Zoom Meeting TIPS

Since the coronavirus lockdown and we've all kind of been set at home, having to do our Zoom meetings for the BNI, first thing we should probably do is probably dress appropriately. Oh, there we go. So, as you can see, now we're a little bit better off, ready to go for our BNI tutorial. Since we're at home, I think it's still important people, at least if they're going to be going to a meeting, kind of treat it like a meeting. And let's talk a little bit about how to light and make your background in your video just a little bit better. So from that, let's jump right into a BNI meeting. All right, so here's what we're going to do.
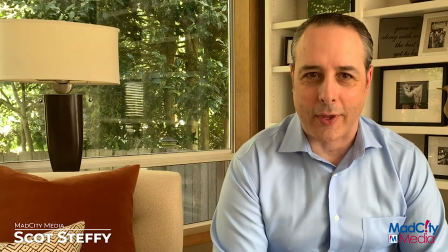55s
So what I'm going to do is I'm going to shoot this entire thing using what we have here in the house.
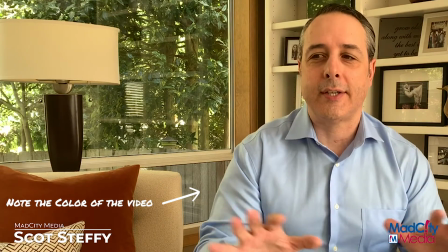59s
I'm not going to use, for this setup here, we're going to use the background that we have.
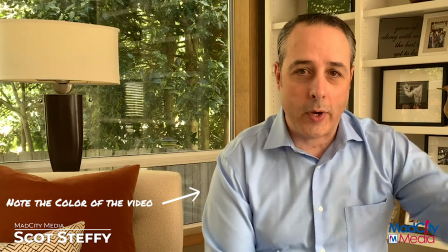64s
We're going to use natural light from the windows, and we're going to use my iPhone.
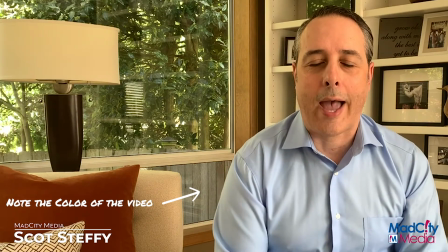69s
So going to just kind of run through real quickly how we can just make the background look a little bit nicer,
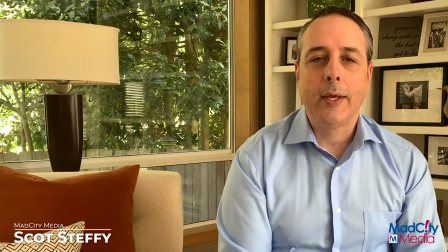76s
pull you out of it just by a little bit, and allow for a little bit better Zoom meeting.
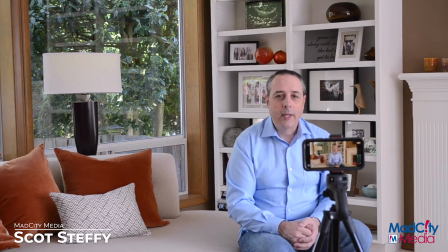82s
Here I have my camera and a tripod, very important. The other thing is make sure that you're trying to be eye level with your camera. It's really important when you're doing that. You're not looking up the nose, having everyone looking up your nose, or down from your eyebrows down.
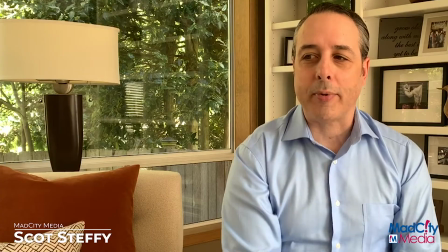97s
Trying to get as straight as you can really does help. The other thing too is pull the camera back just a little bit.
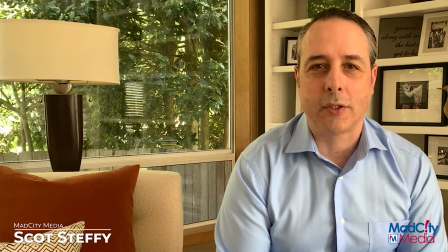103s
You can still hear just fine. You can see just fine.
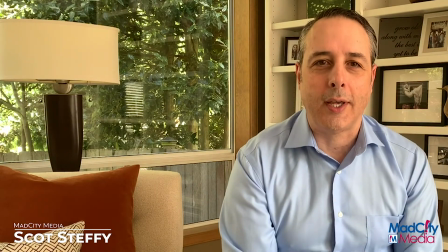107s
If you have your earbuds, you can put those in, and that still helps out a lot.
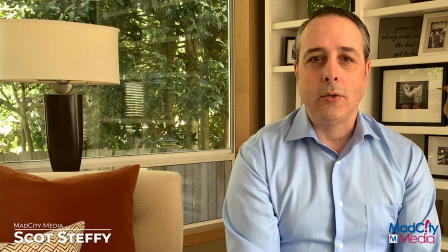112s
But it really does give you the ability to pull yourself back out of the meeting just a little bit,
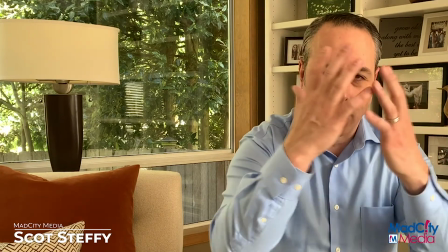118s
where you're not right there in your face as the entire screen, which is not bad,
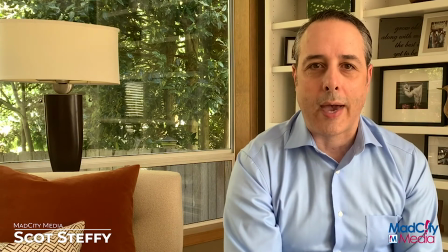123s
but it just gives you a little more depth when you do that, and it'll separate you just a little bit.
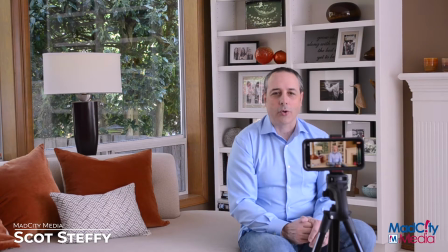128s
So one of the first things we're gonna do is we're gonna add a little bit of accent light. Now, you don't need to go crazy when you're doing this, but it is important that you have light on your face. So first off, you want to have a good window light. To the side here, I've got a big window here, and then the window behind me, I don't have any direct light coming in there yet.
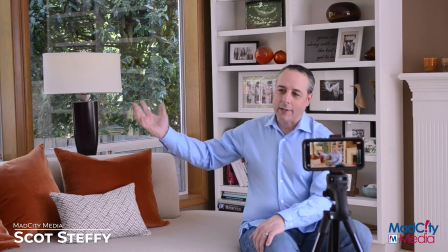145s
If I was having light coming in from behind me,
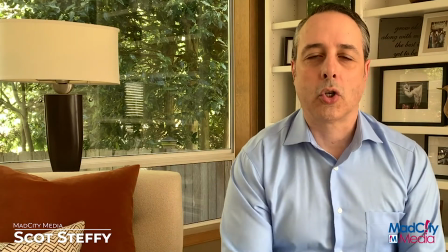148s
then what I'd want to do is I'd really want to either shade that or turn the camera so that isn't overwhelming the scene or the Zoom meeting.
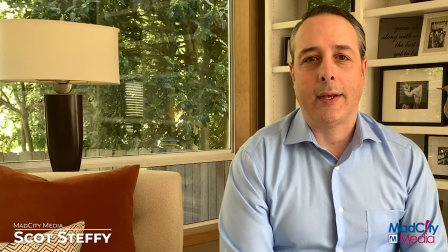157s
But I do want light on my face. And if you use a halogen light or something that's really,
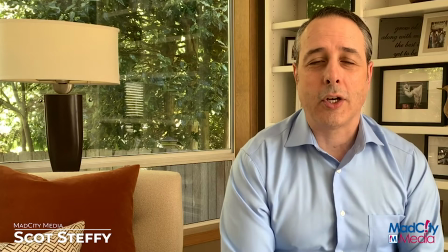163s
really bright, like a bulb, then you're going to get a really white light. It's going to really kind of harsh you out. So if you can use a lamp shade, if you're using an LED light, which is not hot,
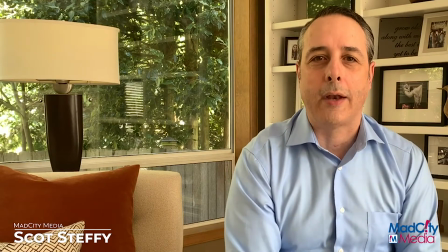175s
then you can put a scarf over, something like that, or basically a simple lamp.
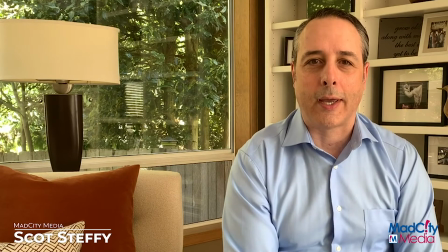180s
And I'll show you a lamp that I'm going to use here in just a second. The first thing we're going to do is we're going to turn on the back
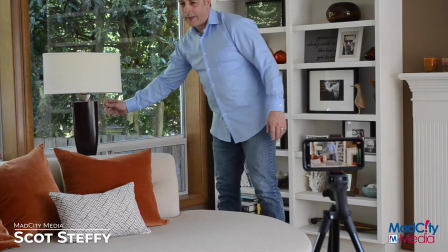183s
lamp. Okay, so the back lamp is going to come on, and it's just going to give just a little bit of light.
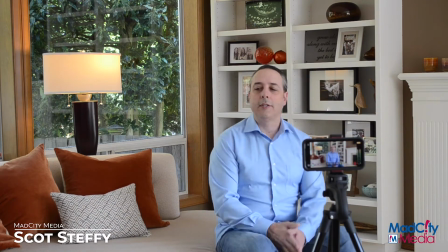191s
Now, we already have a lot of light in this room. Since this room is downstairs, we have the sun out today.
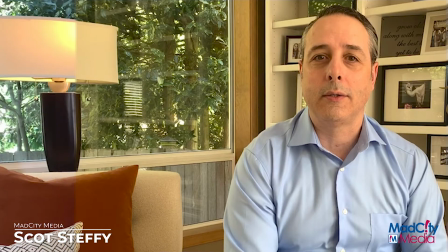196s
As we turn on the back light, you're going to notice that the coloring is going to get a lot better as well.
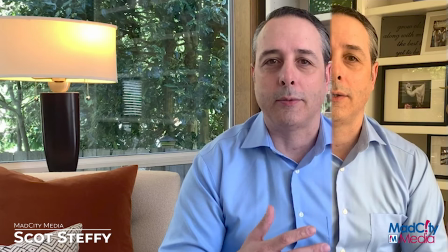201s
That contrast, not only does it pull you out of the background,
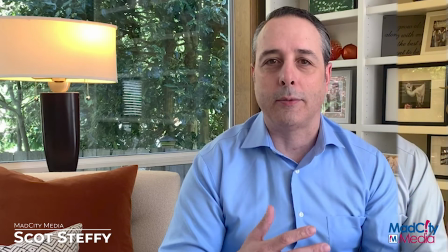204s
but it also is going to start adding color into the room that allows you to have a little bit better skin tone,
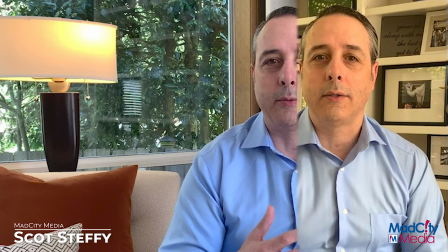210s
not be so harsh. As you can see, as it swipes across there,
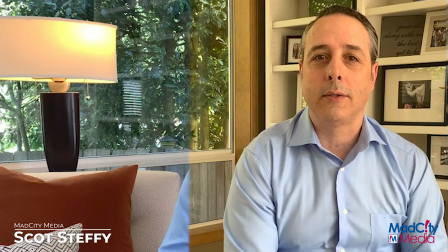215s
I go from having a very yellow hue to a very vibrant blue and a much more natural look.
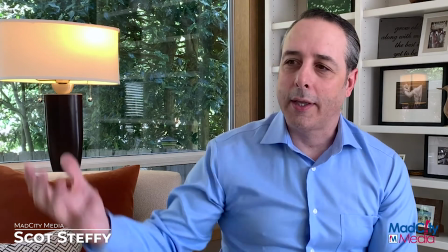223s
So, but it does give you the ability to kind of see the lamp in the behind, kind of gives you just a little bit of depth to the shot.
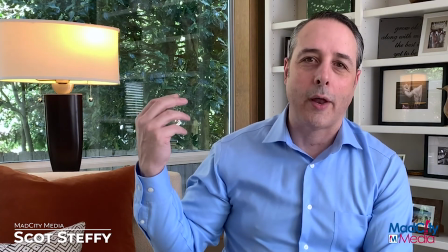230s
You also want to make sure that your background is not too cluttered. Keep it family photos.
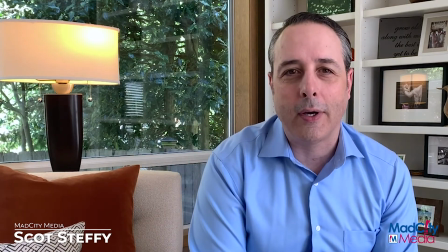236s
Have different things that you have that are interesting to you or that are related to your work.
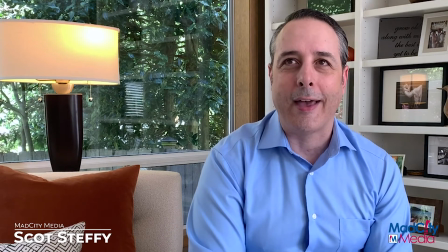243s
Boxes and paperwork and that kind of stuff. You really can, it's not hard to hide that, for at least for the Zoom meeting, which is going to be about an hour and a half maybe. So that's pretty simple to do.